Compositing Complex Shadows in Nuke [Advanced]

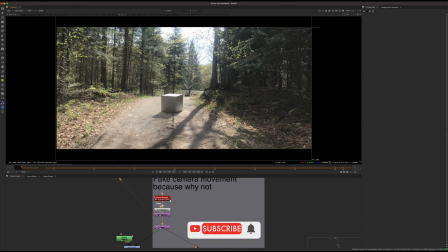Hey everyone, welcome to this advanced compositing tutorial about creating complex shadows in Nuke. So you might be wondering why this is an advanced tutorial and you're seeing a cube here sitting on the ground. And if you guys are familiar with basic CG compositing, taking an alpha and kind of multiplying it down against a plate,
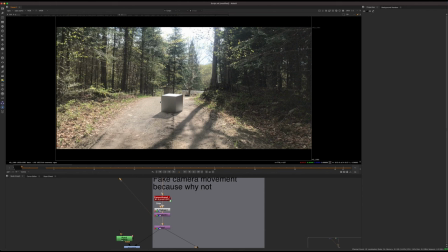you might not know that it can get a little bit more complicated than that. And this is an example of where this kind of happens. So we have this cube here sitting and it's passing across some other shadows. So we have what are called double shadows. And basically we don't want to create a double shadow in those areas, otherwise it's not gonna look right.
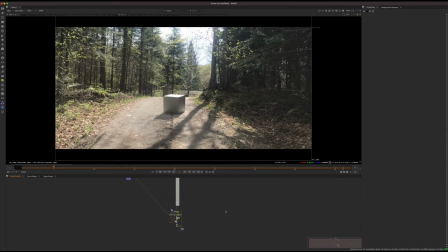So if we look at the traditional way of doing this, I'll go to a little example here.
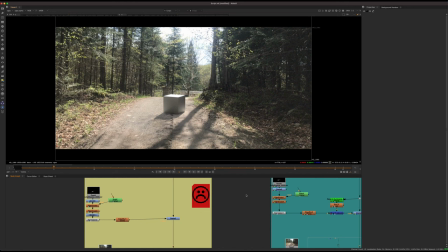This would be method one. So I'm gonna split this into different methods and talk about some things. As well as some advanced methods, we can make this look a little bit better as well. But if we want to just look at the basic method, we have a normal alpha. It's kind of a crappy one, but good enough for the tutorial.
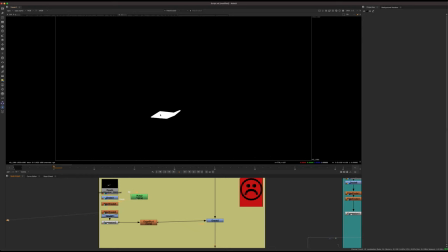I've just kind of eroded it and graded it to kind of make that a little bit better.
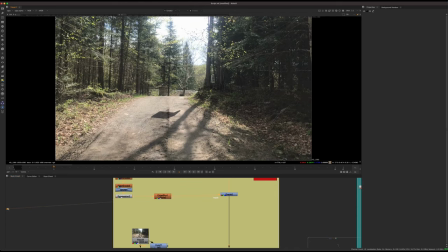And a slight edge blur, and then we just kind of stick it on the plate with a grade, and we have a cube.
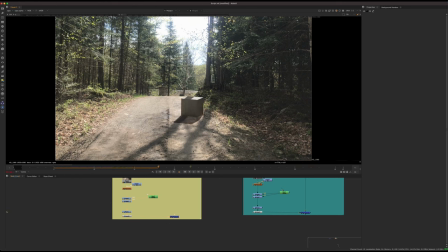And if we just let that play, we can hopefully immediately see the problem. And basically we have a double shadow, which that's not what's gonna happen in real life. And so we need to deal with this as a compositor.
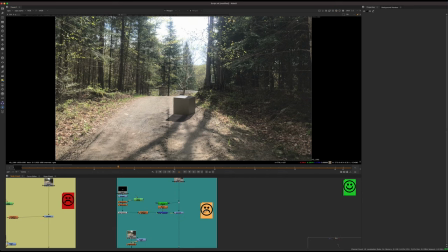So one way of doing it would, and I kind of made this one yellow because sometimes it works and sometimes it doesn't.
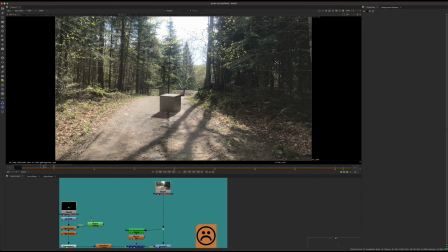This would be the quick solution if you wanna quickly just try to get something real fast.
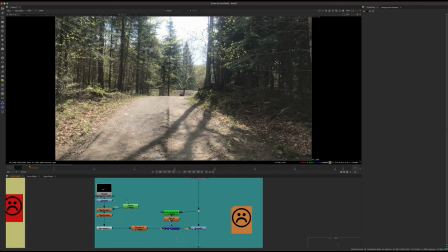What you could do is take the footage, take again that same grade, but stencil out the dark areas from that grade.
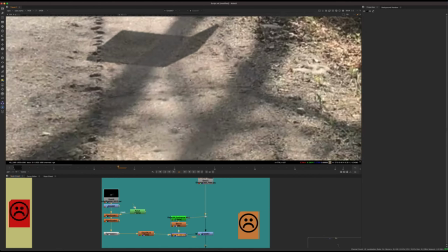So we would stencil it and that kind of works, but it doesn't give the best edges sometimes, and you can see it's not blending perfectly.
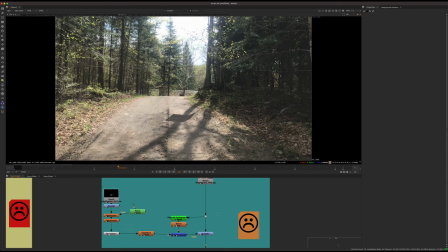So that's not that's not the best way of doing it. And then we can talk about this method.
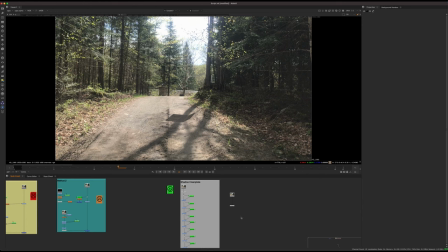So it's a shadow clean plate. There's many ways to do this. Some people are using some advanced merge operations.
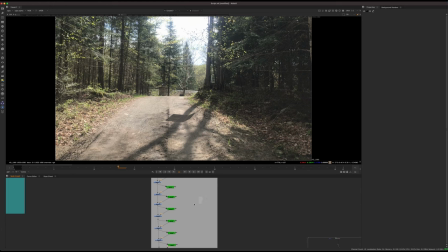I've seen some people talk about that online. My method is pretty straightforward. It's relatively simple, but there might be better ways.
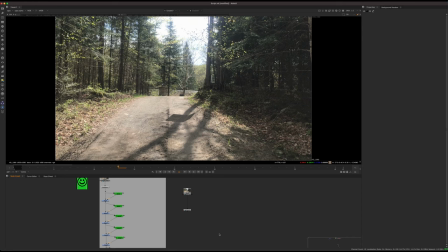But in general, it's worked for me. So this is what I'm gonna talk about in this example.
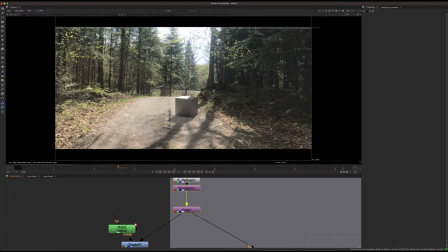So before I get into the full method, this is what we're gonna talk about as well.
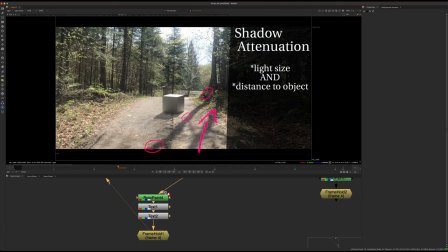So shadow attenuation, I've made a full video on this, but your first instinct when you're compositing this cube might be to
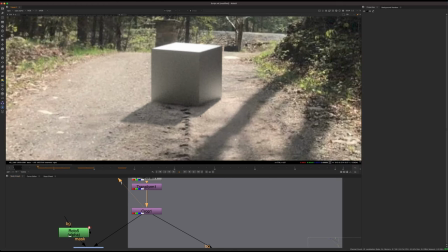simply kind of blur this cube to match the shadow of the plate.
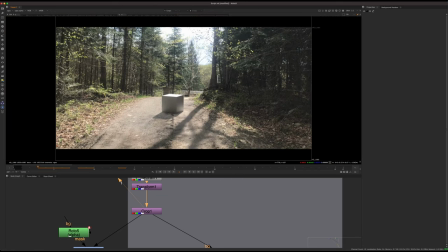And that wouldn't actually be correct because we have to understand what's happening with shadows in real life in order to composite them realistically.
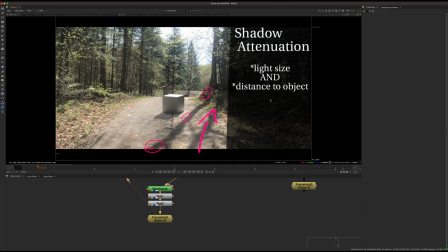So yeah, go check out that video. It's one of the first ones I posted, but basically it's this concept, which is
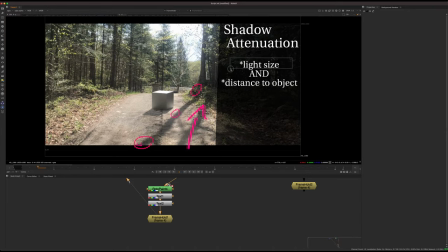it's not only the light size that determines the softness of a shadow, it's also the distance to the object.
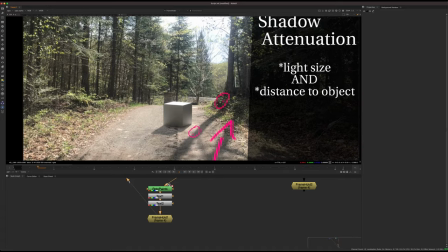So this is a pretty good example scene because we have this tree where if we look at the shadow, if we look at the base of it, it's about this thick.
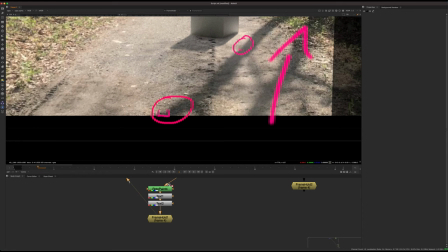We can kind of circle the attenuation here, the feathering. And we can look here and it's a little bit smaller.
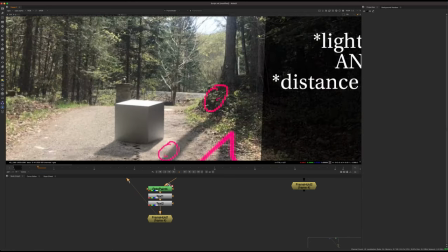And then towards the base, it's starting to get sharp. So we know that it's pretty much direct sunlight and it's giving us sharp shadows,
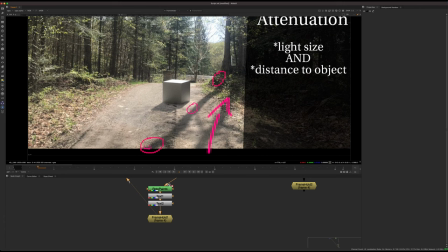but the taller and further away that shadow is from the object casting it, the softer that becomes.
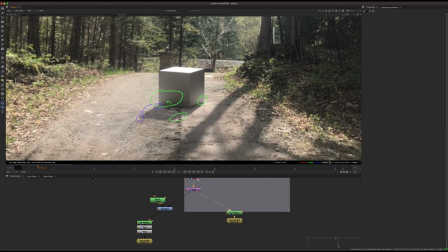So we'll kind of talk about briefly how to make that, and then also some other things I did with the shadow that makes it a little bit better than just a CG shadow on a plate,
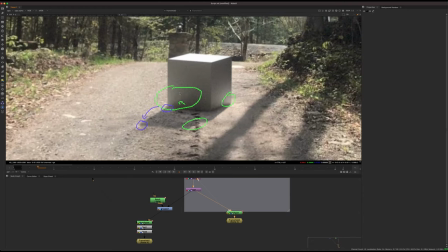which is I've kind of faked some reflections in this cube.
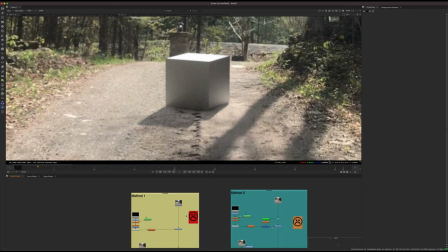So if we look at the original CG cube, let's go here just to the basic comp.
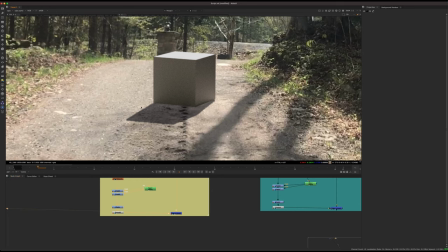We can see it doesn't feel like this light is kind of interacting with the cube.
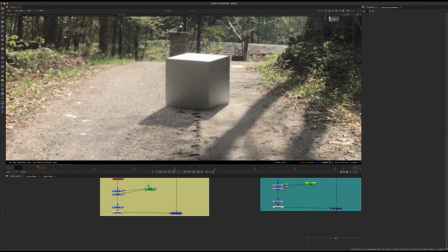So what I've done is kind of rotoscoped in and created this fake reflection from where the really bright areas are. So that just kind of gives us the illusion that you can actually see a reflection of the ground and kind of a reflection of the shadow.
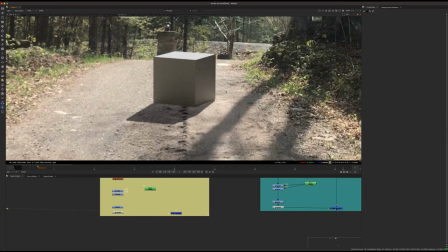So I've kind of just rotoed that. And then also on this side as well, we have this really blown out area. So we just want to integrate that a little bit better with some grades.
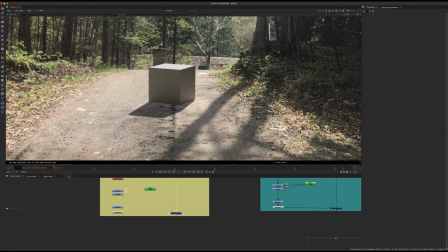So those are all things we can do. And the last thing that we can do is if we let this play, this still feels pretty CG if you just look at the original. And one of the reasons this is because the shadow is perfectly casting onto a flat ground,
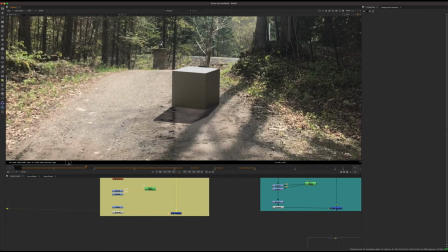and usually CG grounds are going to be flat. They're not going to be matching perfectly. So what you can do is do some eye
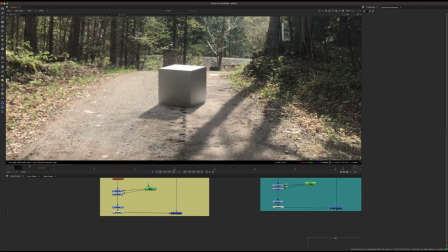transforms and some noise patterns to kind of make this shadow ripple across
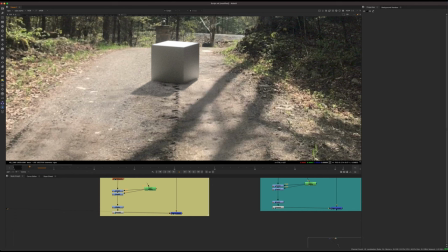the surface. So you see these trees, there's kind of indentation into the road. So we want that CG to kind of copy that.
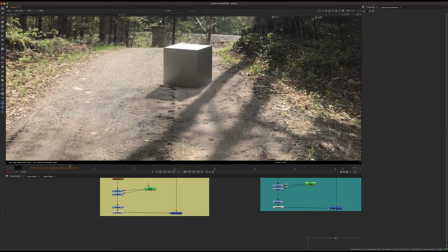So if we play this, we can see that it's kind of changing shape.
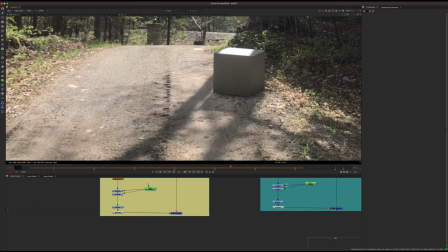If you look closely at the edge, it's kind of rolling across the surface of this dirt road. or kind of appears to be.
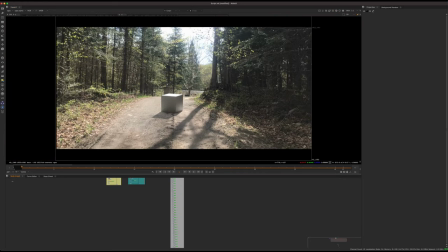So we're kind of giving the illusion of that. So I'm going to talk about the method now and kind of go through this part.
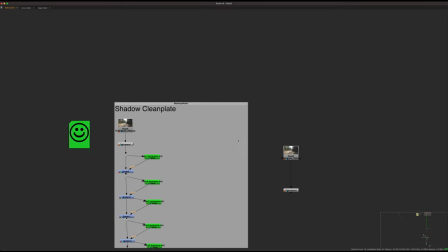So this is the more advanced part. We're going to talk about the color space we can work in here.
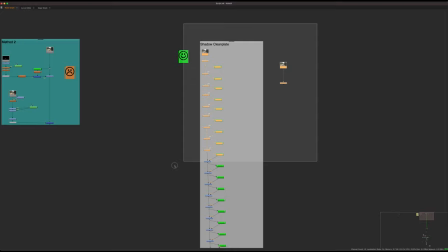So basically what this method consists of is we want to create a, rather than just grading down and using a multiply,
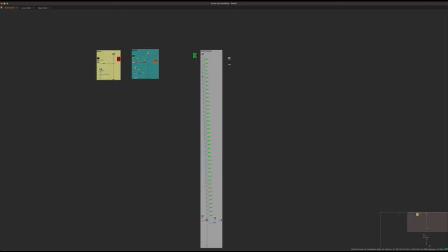we want to create what's called like a shadow clean plate. And essentially what that looks like is something like this.
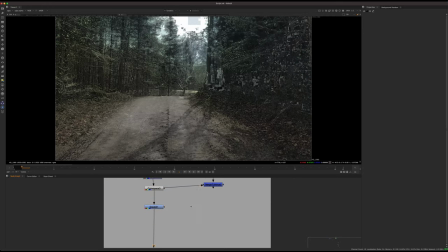So we want to grade our footage in a way that kind of flattens it out. So we want to squash the highlights and kind of roll them off and get them really close to where the shadows are.
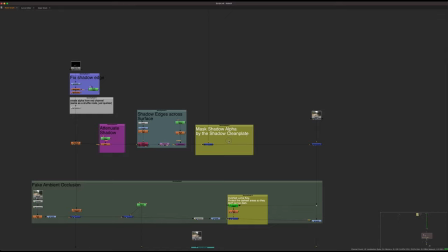So this method kind of does that. And then we basically will just mask that through our alpha.
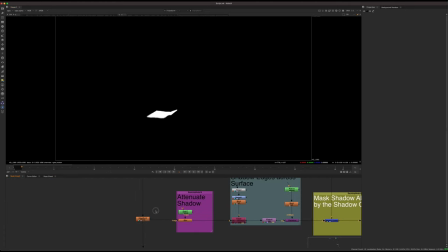So we have our alpha of our cube, our shadow, and we're just going to mask that clean plate and merge it over.
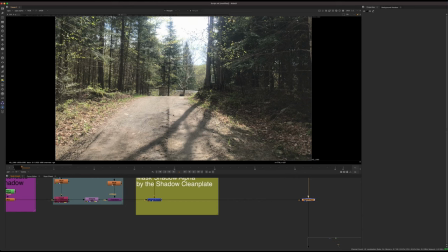So that's what's going to give us this better result.
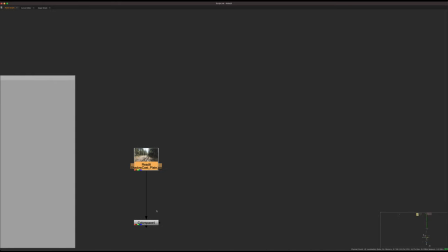So basically how you do this, you have the footage and you want to convert it to HSV.
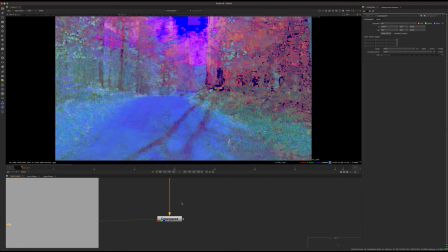So if you convert it to HSV, a color space node, and you switch the out to HSV. And what this space is hue, saturation, and value.
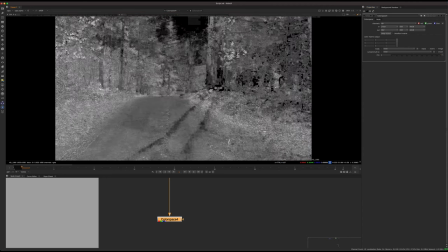So hue is stored in the red channel, saturation is stored in the green channel, and value, basically luminance, is stored in the blue channel.
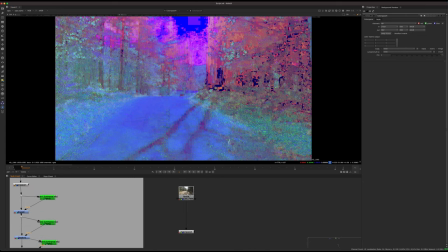And the reason we're doing this is because we want to only roll off the highlights, but not really affect the color.
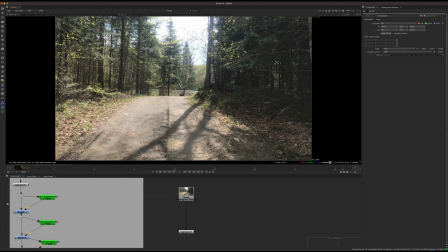So what we're doing essentially is just separating the colors from the luminance.
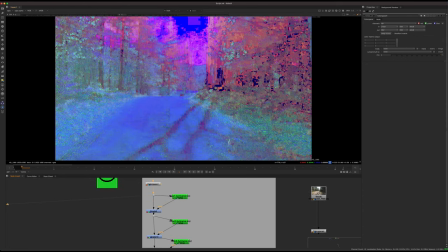And it's pretty much as simple as that. So what we want to do now is do a kind of a luma key stack.
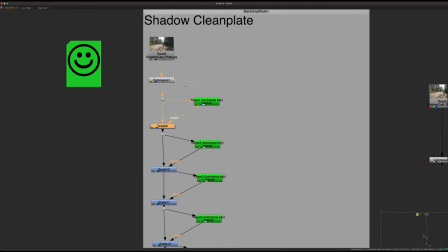So we basically just copy and paste this like a whole bunch of times. So if we do this, the way to do this is really simple.
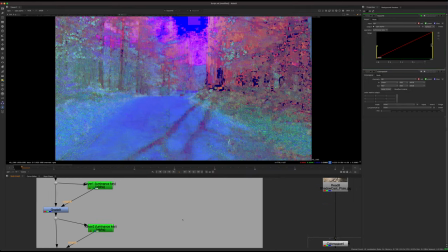You just put a keyer node. And again, only paying attention to the blue channel in this color space.
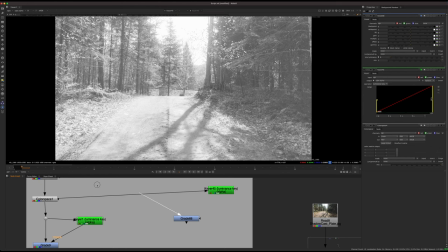Put the keyer node, put a grade node, plug it into the mask. You just leave that default settings most of the time, and then you can just set the gain to 0.5.
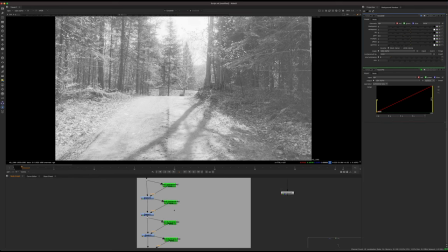And that's what we're gonna copy and paste. So basically you wanna do that and just copy and paste it a whole bunch of times until we get like a really flat image.
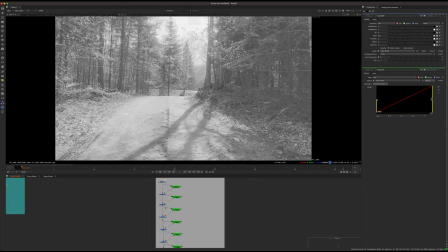So if we just step through in the viewer, I'm just gonna step down this kind of chain here,
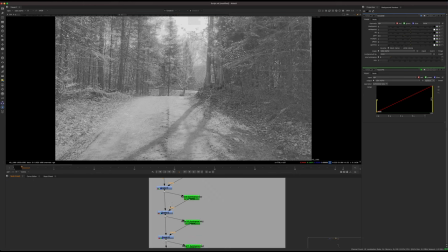and we can see if you watch the highlights that they become more and more flat and closer to the shadow area.
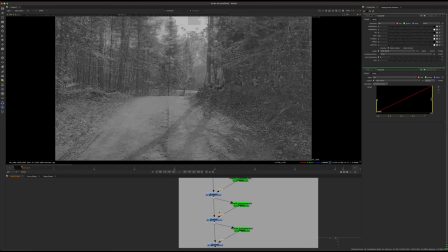So I'm gonna step down. There's like a whole bunch of them here. So I'll just go down all the way to the bottom.
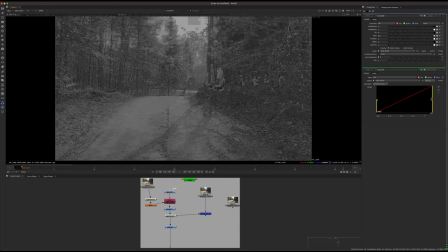So now you see we have all this detail here, but it feels really flat and there's not like a big, I mean, it's not perfect, but it gets you pretty close.
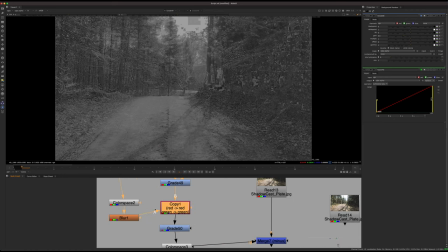So at the end here, the last thing you'll do is you want to copy back in the red and the green channel from the original,
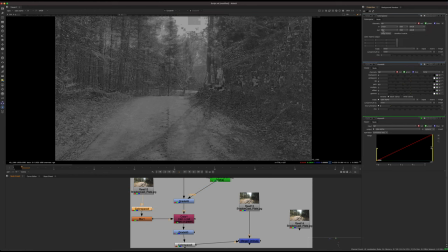which is, again, we talked about in the hue, saturation value. We're just copying the hue and saturation back into this chain because we don't want to affect the colors of the image with all of these corrections, just the luminance.
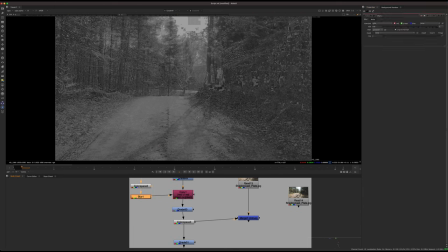So we copy that back in. I've done a little bit of a blur because it just helps kind of hide the edge that we're kind of combining there.
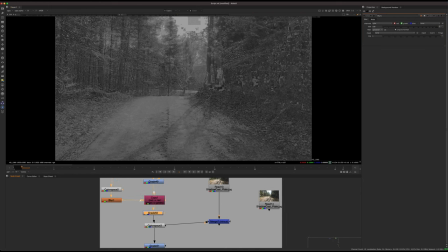And then what we do is convert that back.